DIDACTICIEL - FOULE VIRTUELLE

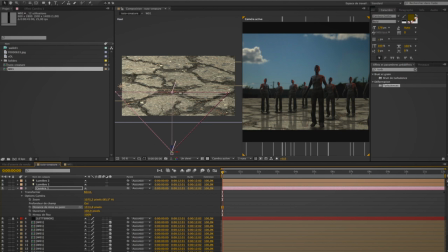(8:04)
Ces réglages permettent aussi bien de faire du réalisme cinématographique que d'exagérer et donc de peut-être parfois rentrer dans un effet ou dans un climat très spécifique qui s'éloigne un peu de ce que peut faire une caméra.
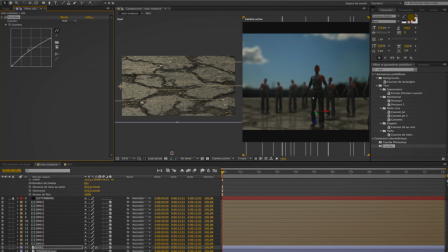(8:24)
Ici, c'est un ciel d'été qui ne correspond pas du tout à une vision apocalyptique. Et donc, avec l'outil courbe, très classique sur Photoshop,
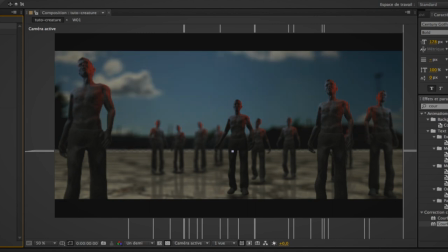(8:34)
je modifie complètement les réglages colorimétriques de l'arrière-plan.
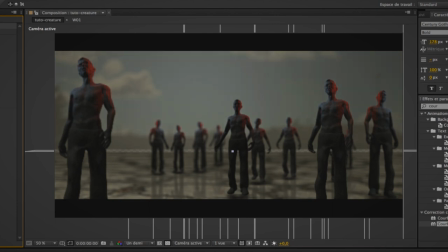(8:40)
C'est ce qu'on voit à l'écran. Est-ce que l'on a répondu à la question de la possibilité de
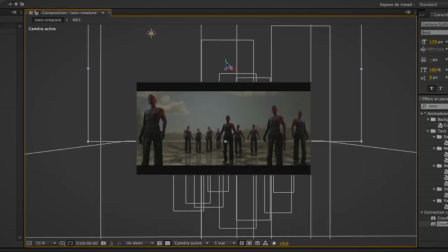(8:48)
mettre des figurants virtuels à la place de figurants réels en arrière-plan ?
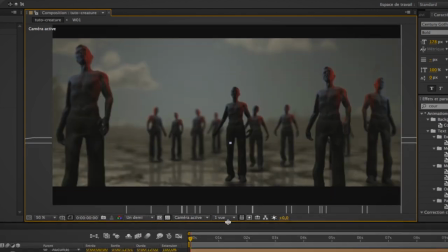(8:53)
Je pense que oui, c'est faisable. Clairement, il y a des points qu'il faut revoir.
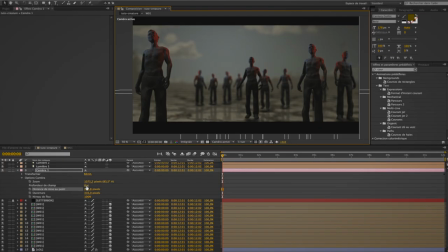(8:58)
Par exemple, il faut qu'il y ait beaucoup plus de rendus 3D. Ça, c'est certain. Et il faut aussi, pour la diversité, que ça reste bien en arrière-plan. parce qu'il y a un côté répétitif qui est réel
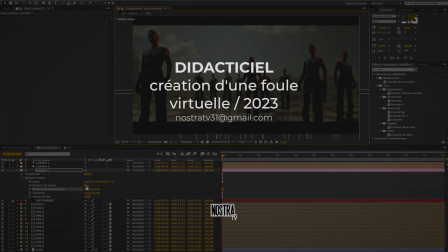(9:16)
c'est jouable en tout cas ça peut nous permettre de mettre des centaines de personnages sans qu'on ait rien à filmer